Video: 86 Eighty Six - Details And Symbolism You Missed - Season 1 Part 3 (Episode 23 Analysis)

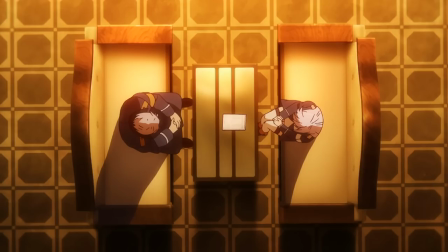246s
Let's take a closer look to what room she is in, and I think we can come to another conclusion.
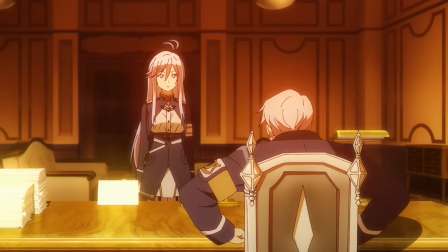252s
I remember seeing this pointy chair back when Lena was reporting to Jerome back in part 1.
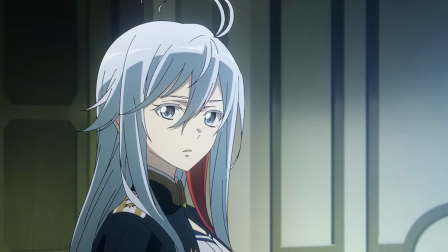258s
When the camera pans back to the same empty chair, I think this implies that Jerome Costal is either missing or killed in action.
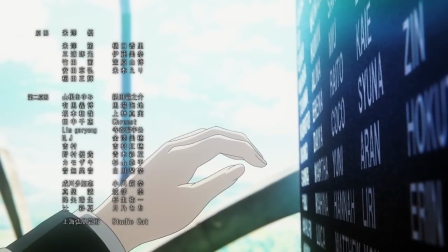268s
During Lena's visit to the war memorial, when she looks up the names on the wall, she is unable to locate the names of the five missing spearhead members.
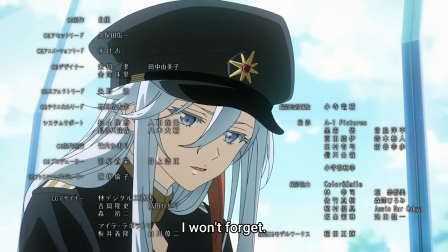277s
Devastated, she whispers, I won't forget, exactly five times.
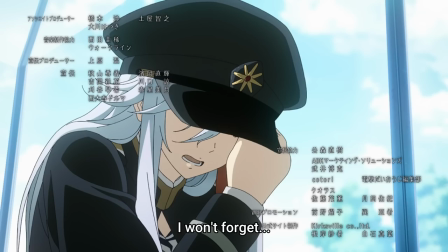282s
One iteration for each of the spearhead five, for they hold a special place in her heavy heart.
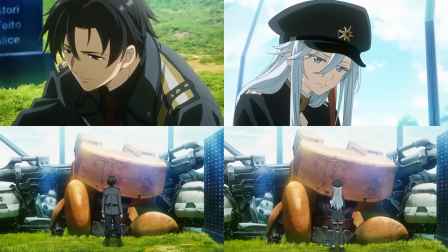289s
Just like Shin before her, she leaves the box of the fallen 86 at the memorial.
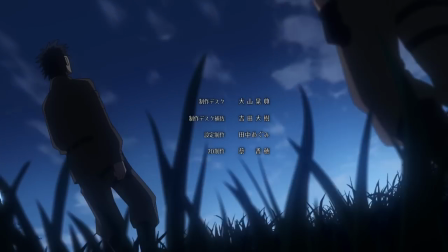296s
She has fulfilled the promise delegated by the undertaker, to remember and to honor them when they're gone.
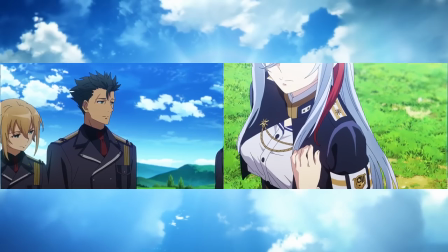303s
Shin and Laina's paths slowly converge as the episode draws to an end.
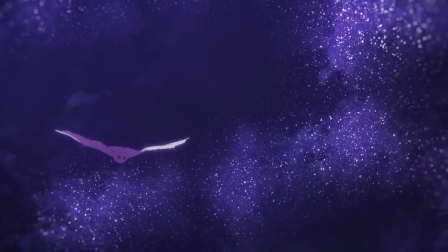313s
There was another form of symbolism with the imagery of white birds during Shin's visit to the memorial.
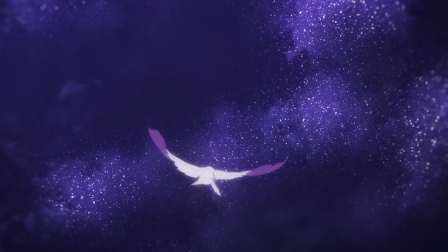319s
As Shin's monologue occurs, one lonesome bird flies out of the dark abyss and rejoins the other birds in flight.
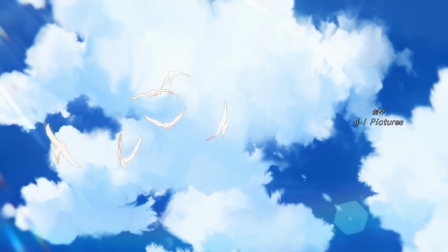327s
This is symbolic of Shin conquering his inner demons and is ready to rejoin his friends in their journey called life.
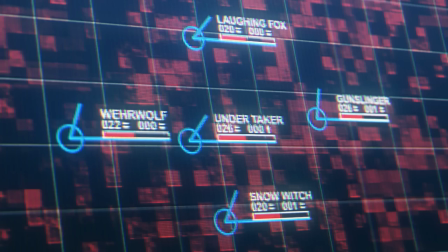334s
Back in episode 9, when the Spearhead Five made their march out of Republic territory, five birds took flight.
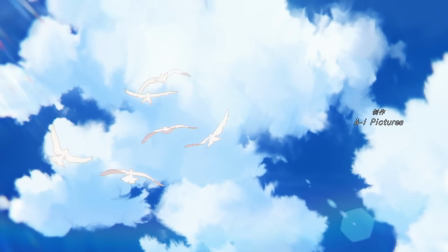341s
With Leina joining their group, there are now a total of six birds in the sky.
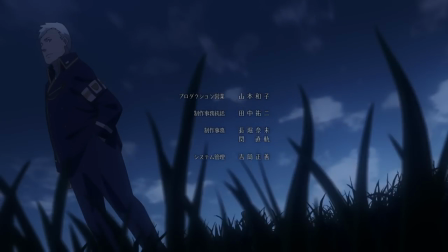347s
But before we go into the last segment, let's take a look at these final moments from Leina's perspective.
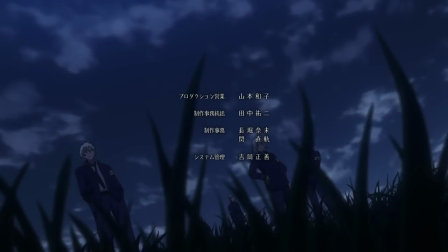353s
The symbolism here is off the charts. Notice how the Alba are facing towards the audience while the 86 are facing forward,
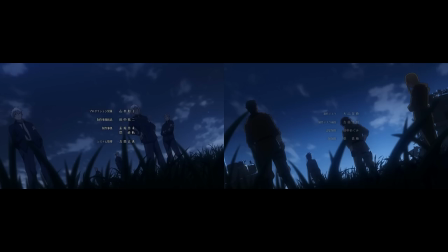361s
symbolizing cowardice from the Alba and their avoidance of the war while the 86 are headstrong and moving forward.
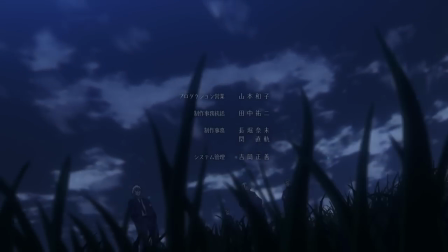368s
And finally, the Spearhead V are at the forefront of it all for obvious reasons. These last few seconds move by quickly but they deliver a strong message.
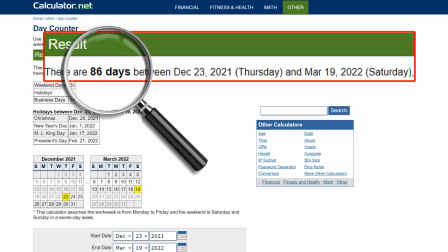380s
In my previous video, I talked about how there were exactly 86 days between the date of announcement to the date of the season finale.
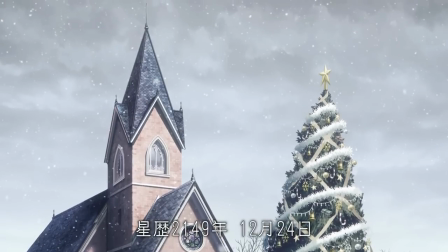388s
As suspicious as it sounds, it's actually canon. The spearhead 5 made it home on December 24th, just in time for Christmas Eve.
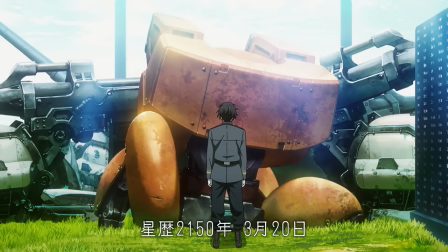397s
They later reunite with their commanding officer on March 20th the following year.
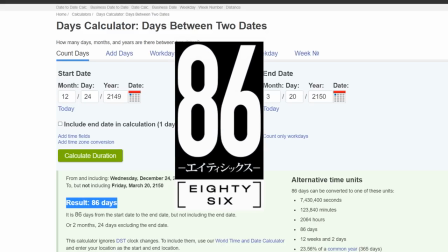403s
86 days later. Coincidence?
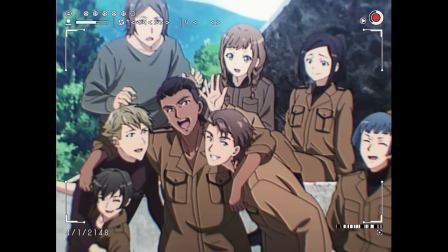412s
Fido's montage sequence was one of my favorite moments in part 1. I'm really glad they brought it back for the finale.
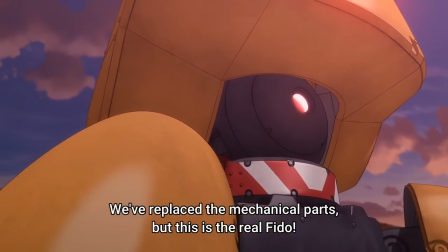420s
Fido's upgrades were briefly mentioned in episode 14, but in episode 23,
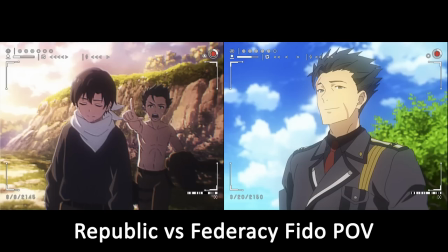425s
we can see his hardware has been upgraded from grainy standard definition to HD 1080p.
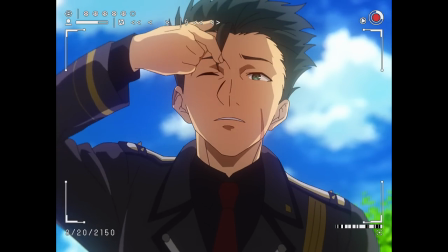431s
The storytelling here is unique because the characters are using Fido as an outlet to interact with the audience directly.
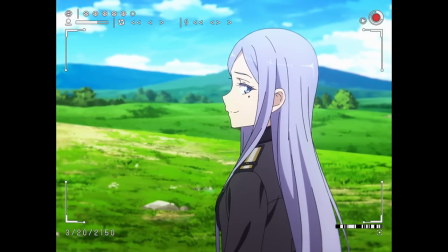439s
I want to mention Fido's point of view is in a classic 4 by 3 aspect ratio.
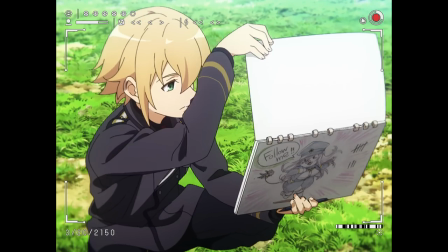444s
Director Ishii's clever use of this framing creates a feeling of nostalgia as well as putting more emphasis on the characters,
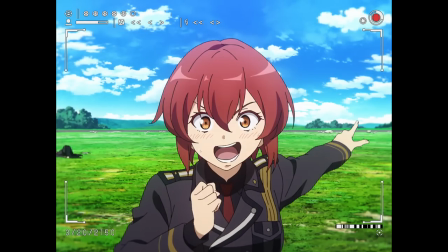451s
and thus we feel much more connected to our beloved protagonists. Each character gets their own unique moment to shine.
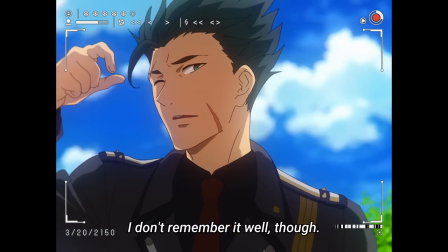459s
Raiden has a callback to when he first saw Laina's appearance back in episode 9.
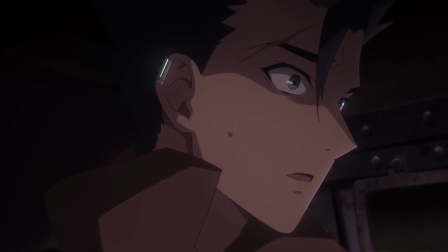463s
When Laina shared visuals with him through the raid device, he caught a glimpse of her reflection through her monitor.
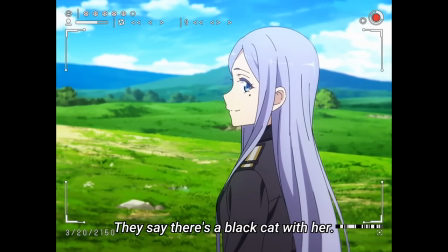470s
Andrew is hopeful the black kitten is the same one they left at their old barracks.
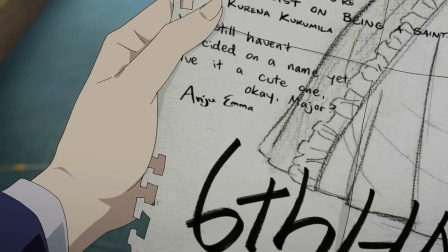474s
In their farewell letter, Andrew and Karina both asked Laina to take care of the kitten after they're gone.
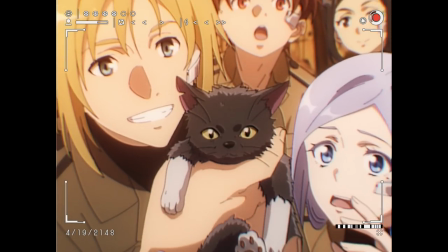480s
In another memory, we find out that Dio was the first one to find the kitten. It should be obvious why she is so attached to the black cat.
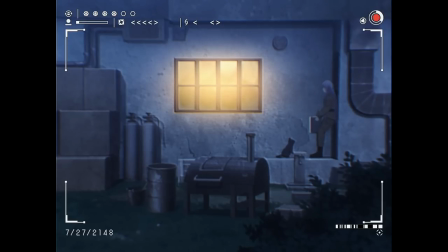489s
Oh no. It's Anju's pain corner again, isn't it?